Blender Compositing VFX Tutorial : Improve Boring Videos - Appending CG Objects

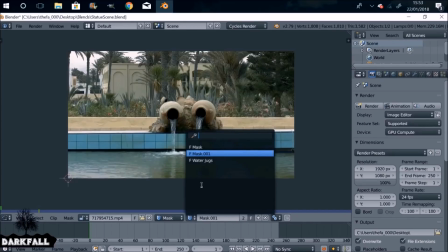So let's add a new mask. In fact, before we jump ahead, let's go back and select that mask we just created. Rename it. Watercolor. There we go. So add a new mask, which is this one now here.
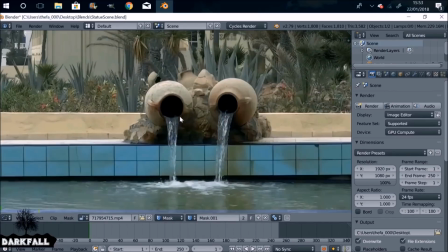And this is going to be for a shadow.
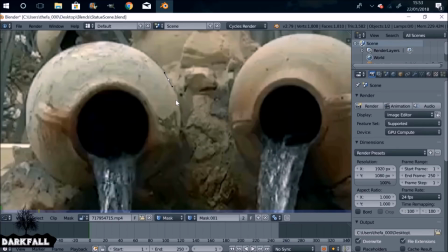I guess if there was a statue sat here, it wouldn't be as bright, or there would be a kind of a shadow. So I'm going to create that now, control left click, and something's messed up, so I'm just going to command Z or control Z, control left click again, create this sort of shape.
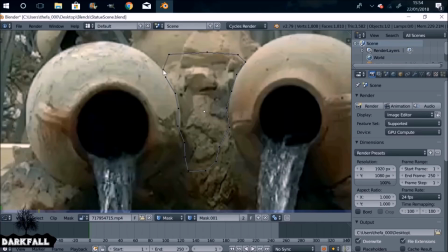Again, I'm not being too perfect right now because I'm going to come back and refine it. I'm just going to get the overall shape like this. I make a head shape for the statue.
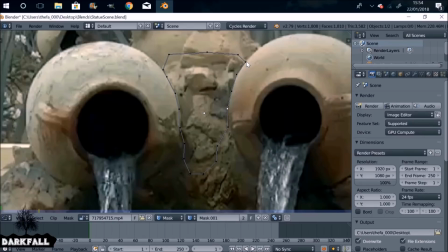Again, all this depends on what scene you're working with. You need to think about shadows or drop shadows, contact shadows.
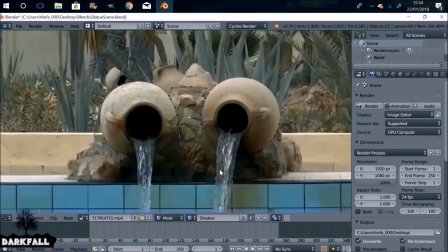All these things will help sell it and make it look better. So all these things you should add.
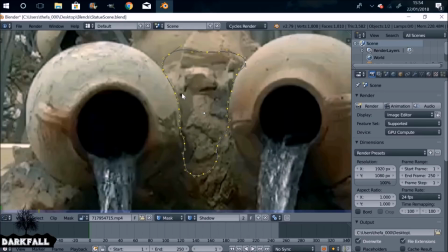Okay, so A to select everything, press V, automatic. And again, we just need to do a few tweaks.
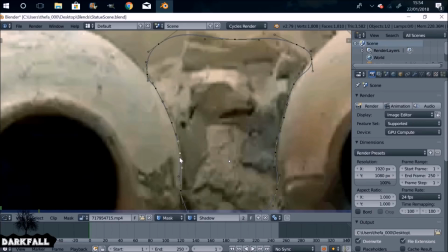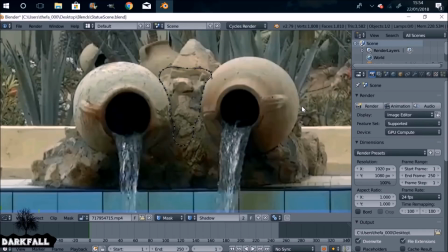Yeah, it looks okay. It'll work. So make sure we save that as well.
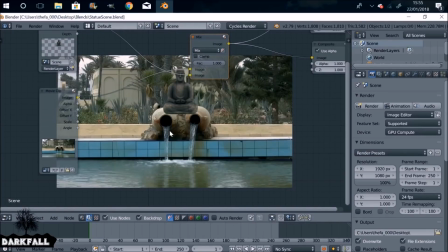Let's change this back to the node editor. And let's move this over.
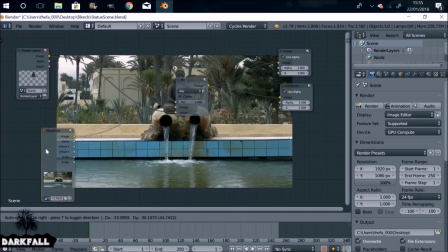We do need to do some color correcting for both the background and the foreground.
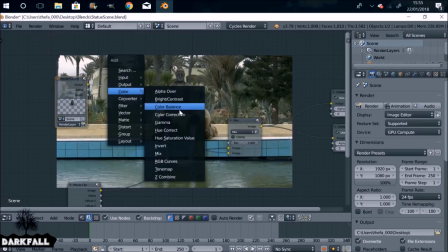So what we can do that now is Shift A, go to color, Rgb curves, plug this one here.
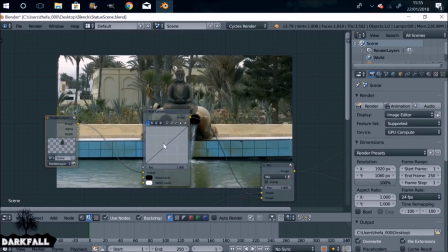And with color correcting, obviously you want to try and match the foreground and background as close as you can. So let's first start with this one. Something like this.
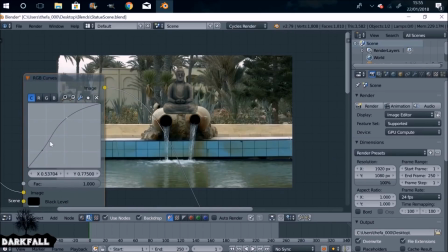And then you also want to do the same thing for the background as well. So this curve, you want to kind of do the opposite of this curve. Again, it's all scene dependent on what you're working with. So again, if I tell you one thing, it might be different for your scene.
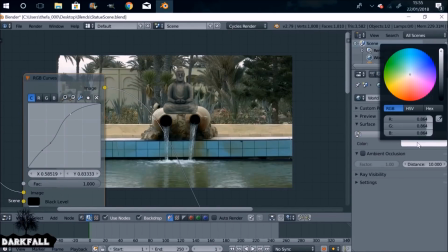So kind of play around with the curves until you get something that you like. I'm just going to change the world properties again and make this a little bit brighter. Give this an orangey color to it as well. Change this to the red channel.
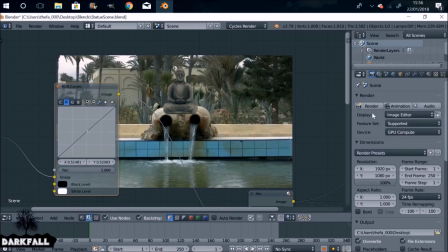Just give this a bit of more of a red color for the statue. Give this a re-render since we changed the lighting.
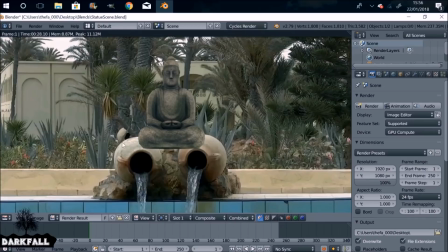Okay, it doesn't look too bad. We want to make sure this is sat behind the jugs as well, so we can add the mask next.
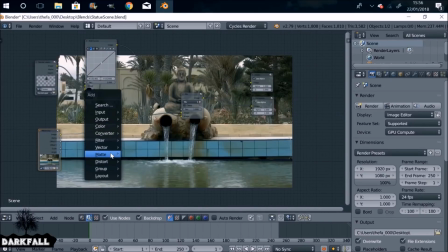But we also want to do the background, so let's just do that first. Shift A, color, RGB curves again, plug this in here. Like I say, you need to kind of go the opposite way with this one to the one that we just did, and try and match both of them.
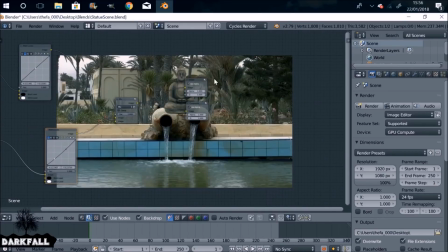And I'm not going to spend too much time trying to do this curve right now. I'll come back later on and try and work that, make it look a little bit better, but for the sake of time, I'm going to move on. So just close these down so they don't get in the way. Okay, so next thing we can do is make sure the statue is sat behind these jugs.
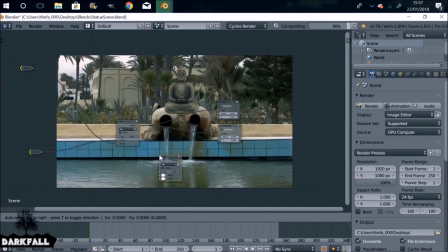So Shift A, go to color, mix. I guess we could have just duplicated that other mix node, but why not use a new one?
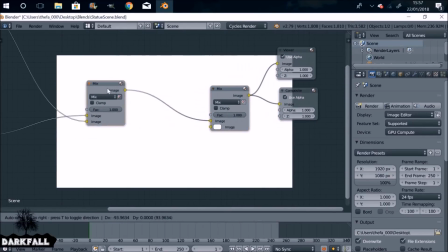Plug this one into the viewer node. And then what we want to do, we just take this feed here.
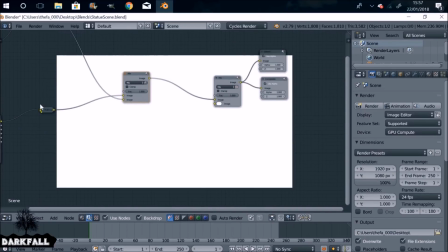We no longer want to take the feed from the image of the image node. We want to take it from the color corrected node, if that makes sense.
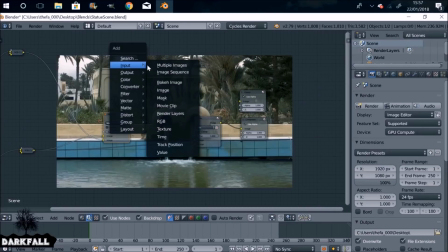So just plug that into the bottom input. Shift A, go to input, then mask, drop this here.
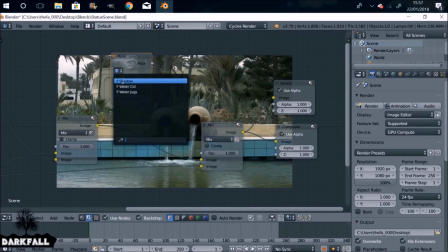If we select this mask icon, select the mask that we want to use, which would be water jugs.
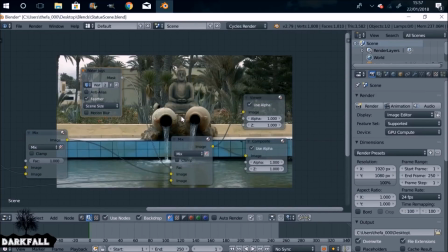Plug this into the factor, and there you go, sat right behind the jugs. So this is before, and this is after. Small things like that make it look as if it's sat in the scene will help sell it as well. But the shadow here, that will again help sell it, since if the statue was there in real life, it would have a shadow.
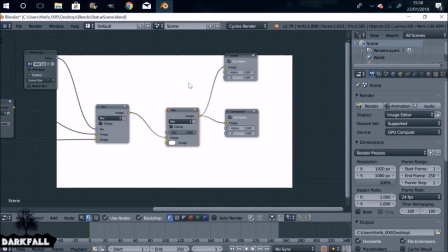So you kind of want to add these things that ties it in and makes it look more realistic, I guess.
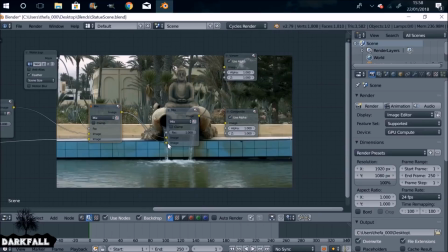So duplicate that mix node, plug this image into the bottom.